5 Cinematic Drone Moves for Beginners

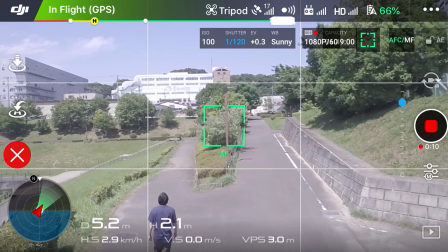6:11 It is important that subject's initial position is away or invisible from the frame, and as you pitch backwards,
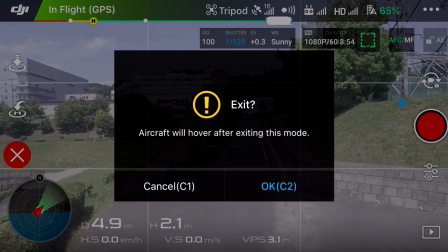6:19 cue your subject to slowly walk forward, thus revealing him or introducing him into the shot or our frame.
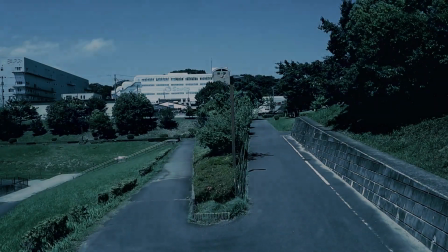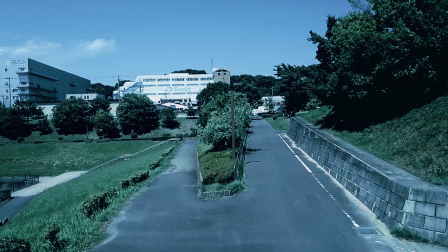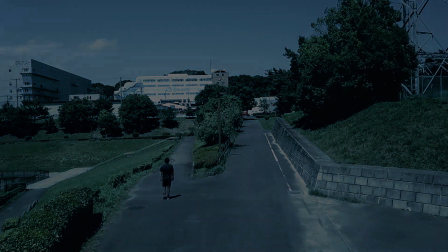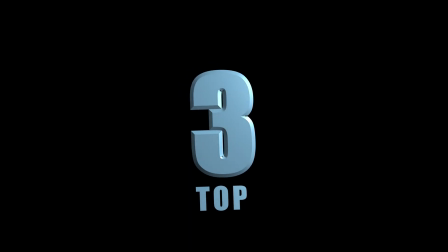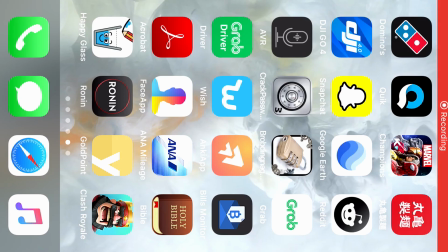6:52 Number 3, top view.
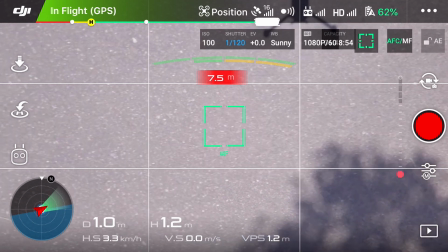6:54 For me, no matter what type of movement that is, when the angle is on top, when your camera or your drone is on top of the subject, and
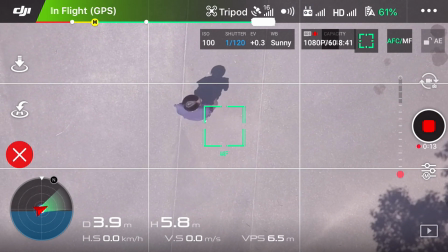7:03 of course your gimbal is tilting 90% downwards, it will always look cinematic, at least for me.
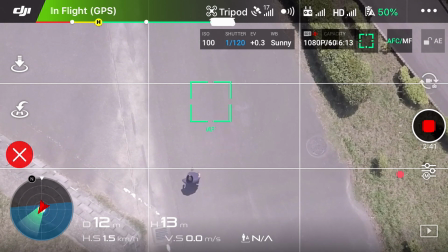7:09 If the camera is stable and your subject is moving, it looks good. If your drone is steady and your subject enters the frame, still looks good.
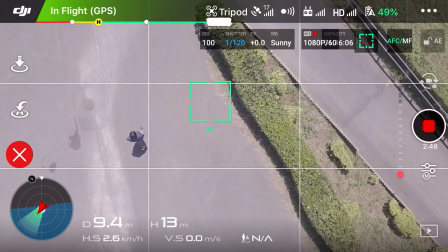7:18 Or even when the camera is on follow mode, top view shot will always look good.
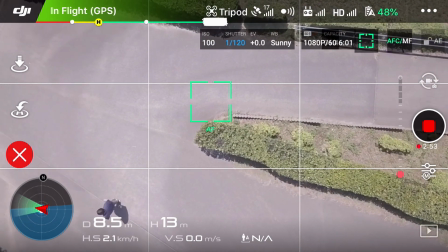7:23 So be not afraid to try different shots combination using your camera looking downwards,
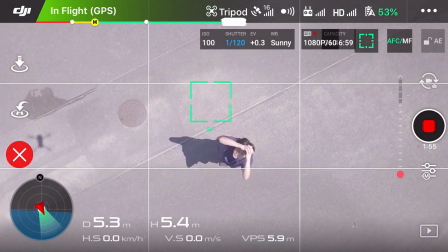7:29 or shall I say your gimbal looking 90% downwards.
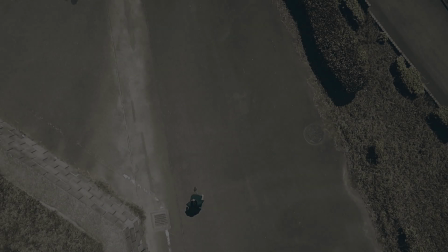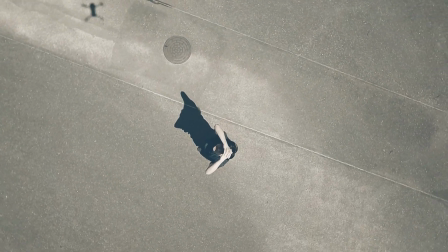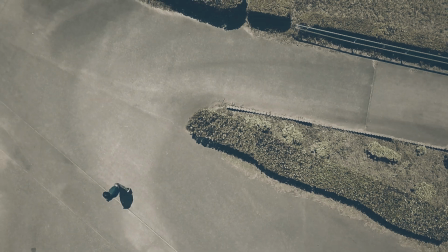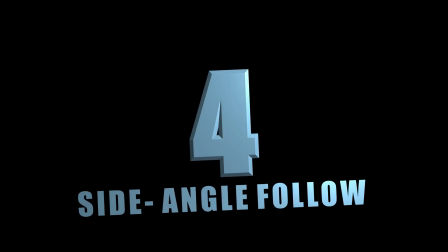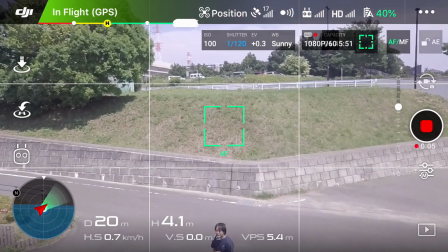7:59 Number 4, side angle follow.
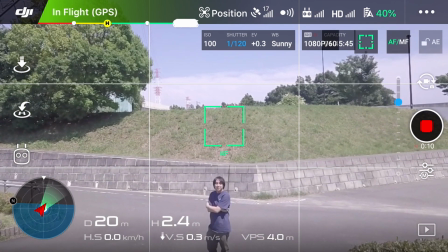8:02 I don't have any smart way to name this, but let's just name it as the side angle follow.
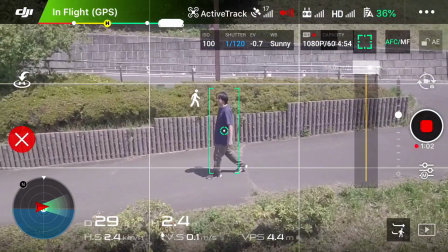8:10 This, when the subject is being followed on the side, this can be achieved by using another intelligent fly mode,
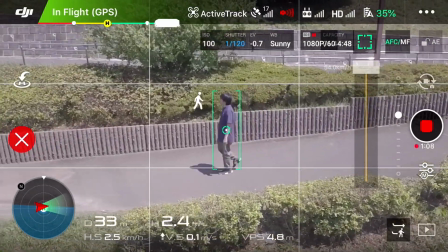8:17 the profile type active tracking. So remember earlier we used the active track.
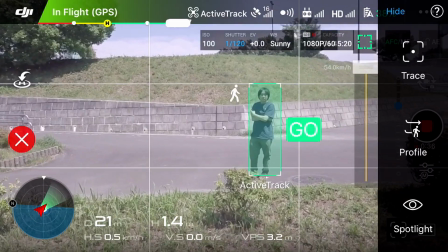8:22 Instead of using the trace mode, select profile and then drag it back to our subject while he or she is on the side view.
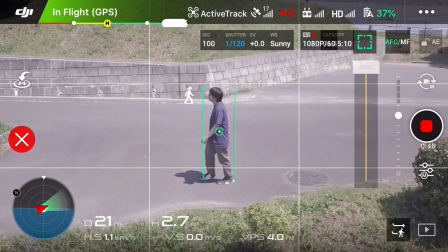8:33 Once our subject starts walking, the drone will follow suit. This is one of the coolest, most intelligent feature of DJI.
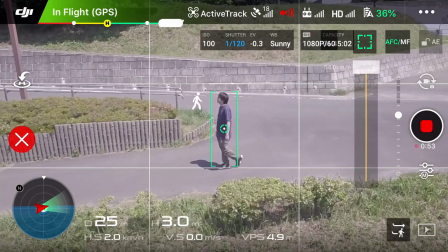8:40 When you drag the box on our subject, it scans the general shape of our subject, thus named the profile mode.
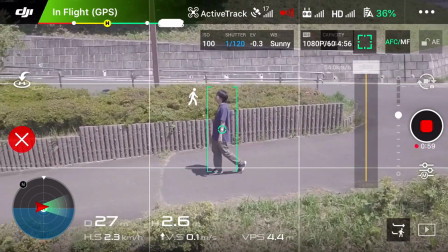8:47 It uses a technique to keep it in memory and starts to follow its movement.
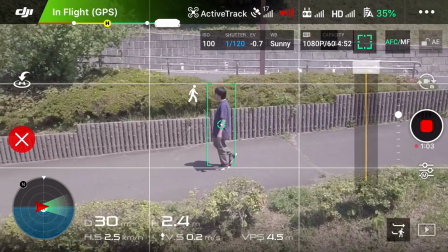8:52 When you lose your subject, obviously it loses its track.
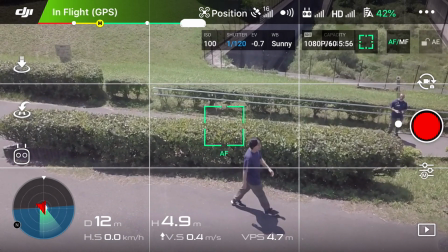8:55 This is best used when the subject is on a speed or a car or a man jogging along the path.
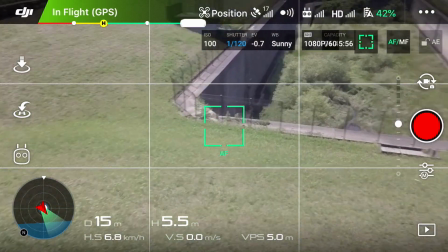9:02 Be extra careful to check ahead, no obstacles that may come on the path.
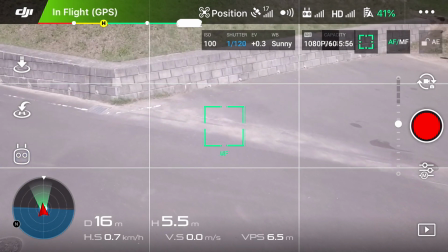9:07 If our subject is walking, this shot may be an alternative to a gimbal following along.
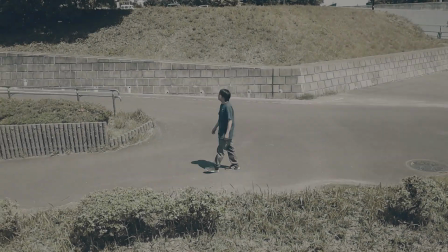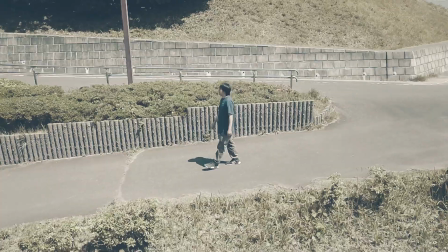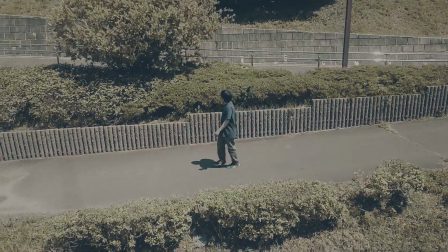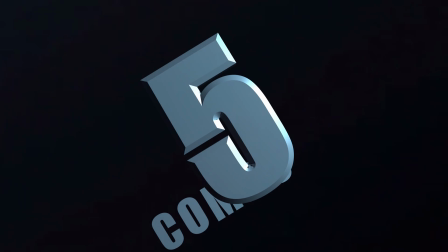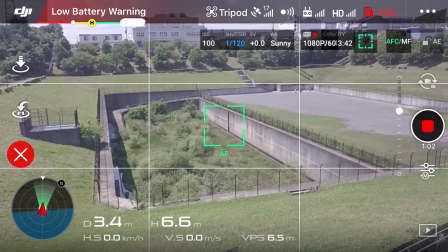9:45 Combo moves. This is a shot where two opposing movements create some sort of illusion that you can't just explain.
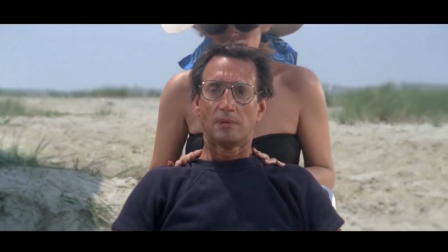9:52 The concept is similar to that of the parallax shot or the dolly zoom effect.
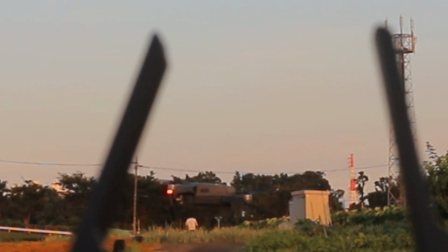9:58 For this particular shot, we are going to move our drone downwards as we slowly tilt our gimbal up, revealing our subject in the frame.
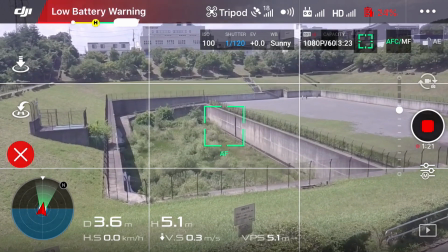10:07 Okay.
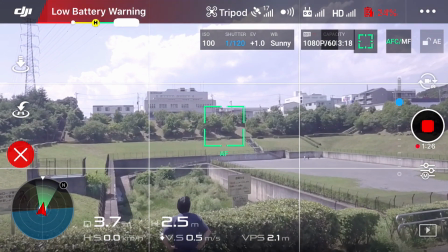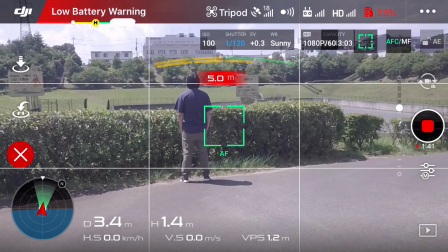10:17 So let's watch it again. As you can see, I've tried many times.